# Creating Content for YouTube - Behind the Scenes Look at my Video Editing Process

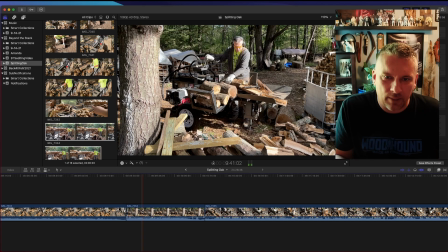yeah so right here i end up taking and resplitting uh the splits and that's what that's what i end up talking about right here so i'm gonna want to show that
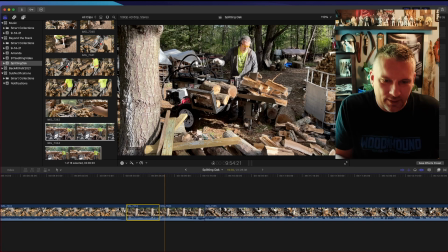and then after i show that i'll probably take out the rest of this little spot and then i can pick up with
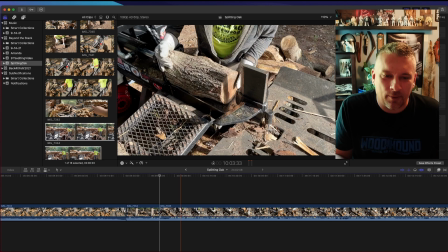a new piece explaining how i split what i what you just saw yeah so this is you know i'm like i said i'm not
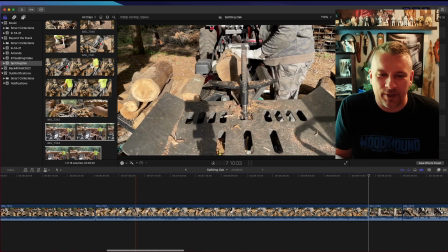going to show you the whole editing process because i'll end up probably taking way too long but yeah so that's just pretty much the process that i use i
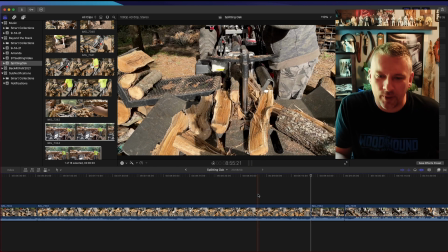i lay everything out i kind of start going through it seeing where there's things that need to be
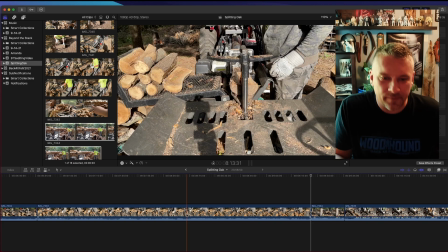taken out seeing where things need to be cut down um and you know again so like
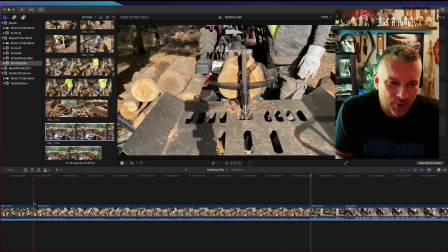this this angle right here i switch to this angle from this angle
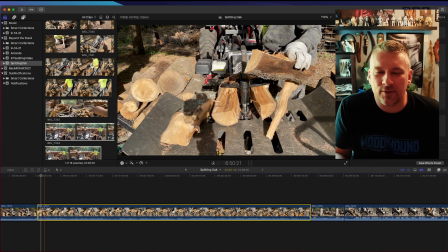all right so now this i have two minutes and 40 seconds worth of uh splitting
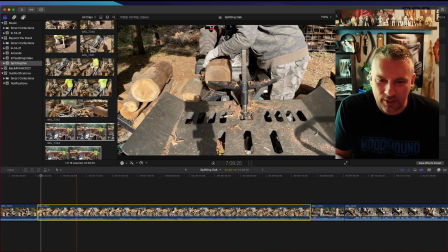from this angle that might be a little bit too much and considering that i'm you know right now with all the clips laid out on
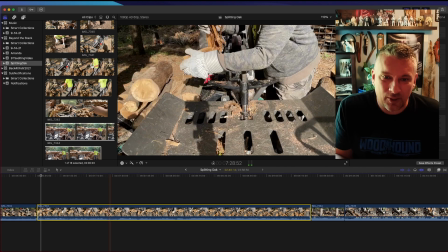the screen there's 23 minutes worth of footage so i might only you know split a few pieces from this angle and then you know after i
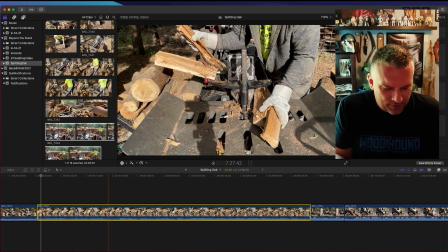after i let me just i'll just cut it right there so I
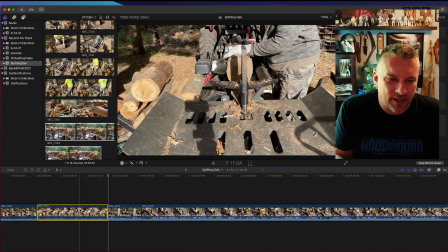eliminate you know a minute 58 seconds so here I have 40 seconds from one
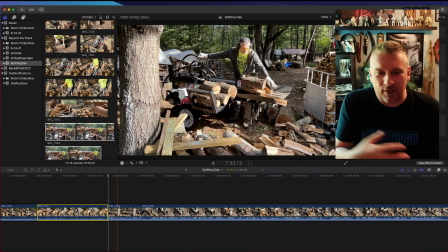angle and then I'm gonna switch to this thing just to kind of keep things moving and flowing and again you know this is just my preference
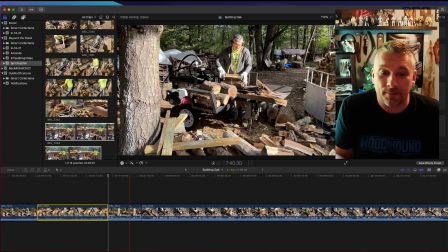this is not how you should be doing your videos this is just the way that I do mine and in In this part here,
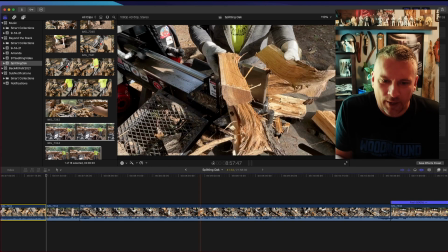where I talk about how I re-split, I think I go through it twice,
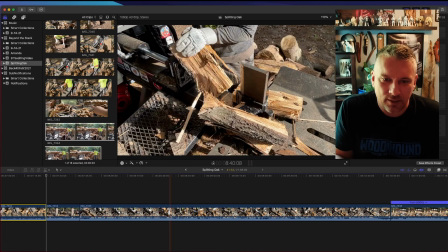but if you've seen it once, and it doesn't make sense, you can just rewind.
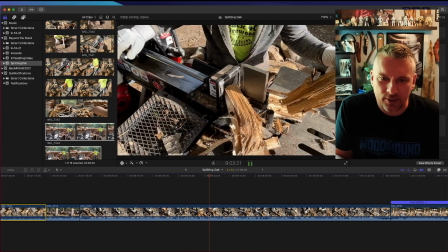So I probably don't need to show this more than once.